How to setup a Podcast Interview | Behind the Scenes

There's like a window over there, but it has like a frost on it. so it kind of like breaks up the light a little bit and it literally looks
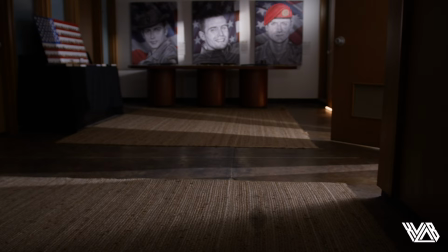like the sun is coming through hitting the floor it's beautiful and the door we close it just a little bit so we can get
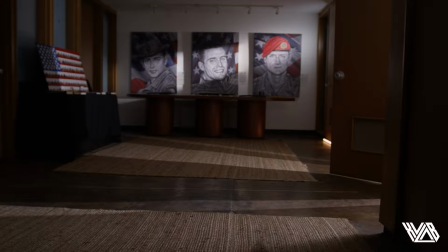that nice little little um you know slash almost and we got a you know our patent uh spotlight mount back there
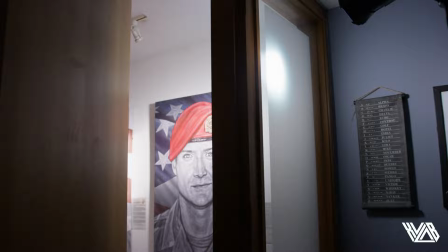just crushing the back wall with a nice slash and those are our accent lights we were able to add the layers again because we had the time prepared you did a scout and so all those things tie in to make a great-looking image. The key with how we lit this was number one seeing what your eyes wants to see and then we recreate it.
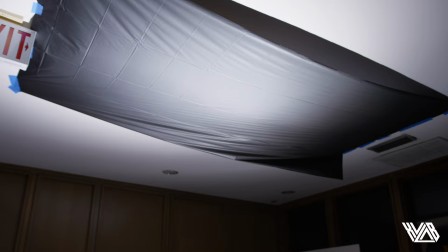Yeah. We saw the skylight that was up here that's actually covered right now. Yeah. The skylight was beautiful but it's not very controlled in the fact that it's the sun. The sun is gonna do whatever you want. Remember we always said don't get in a fight with the sun. You're never gonna win. Yeah. So what we did was we wanted to recreate what our eyes already saw that looked really great.
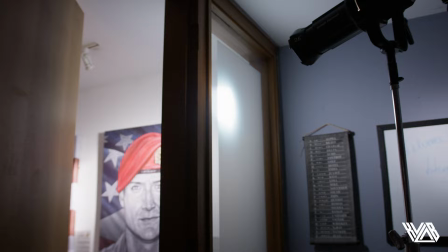That artwork down the hall actually has spotlights in it that looks really awesome. But again, it didn't play well. That practical didn't play well. We couldn't control it. So then we took that away and we added our light. I think a lot of people think that we're just throwing lights on set just to have more gear on set. It's what we saw with our natural eyes that we loved and then how do we recreate that in a controlled environment.
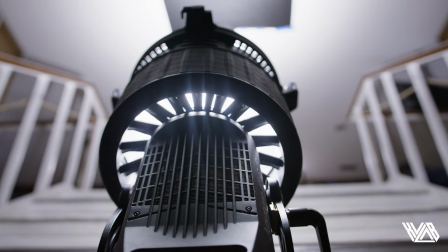That's what we're trying to do. And so we removed the skylight only to add 600 because we wanted the skylight anyway. Yeah. So it's a lot easier in photos. You can take a photo and a still and then that second you've got what you want. Yeah. But in video it's a totally different ballgame. Two hour conversation? Yes. As a photographer, I have to always understand and explain to others that want to get into cinema that if you're going to make that leap, It has so little to do with your camera, but it has so much to do with creating a lighting environment that you had the privilege of just seeing for a split second in a photo.
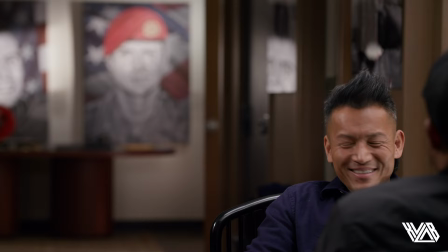And so that's what we essentially are doing. And that's the challenge. I think that's why it works so well in here because we enjoy what our eyes naturally already see.
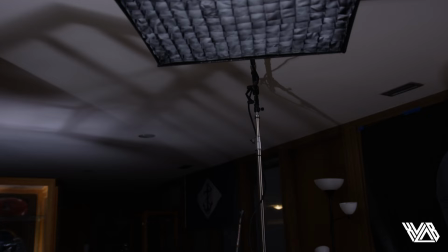And we just want to recreate that and make that last for like, like you said, two hours or so. That's the scene.
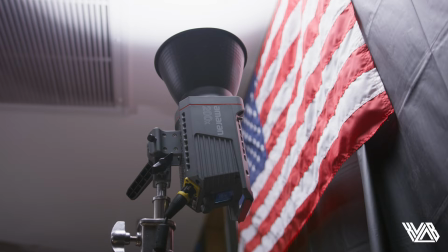Boom. That's the setup, y'all. Don't forget to like, comment and subscribe. that's all you gotta do we appreciate you guys watching the video even if you don't like it you should comment and subscribe and if you feel like we didn't cover something drop in the comments let us know let us know and uh we'll see you guys in the next video see you in the next one peace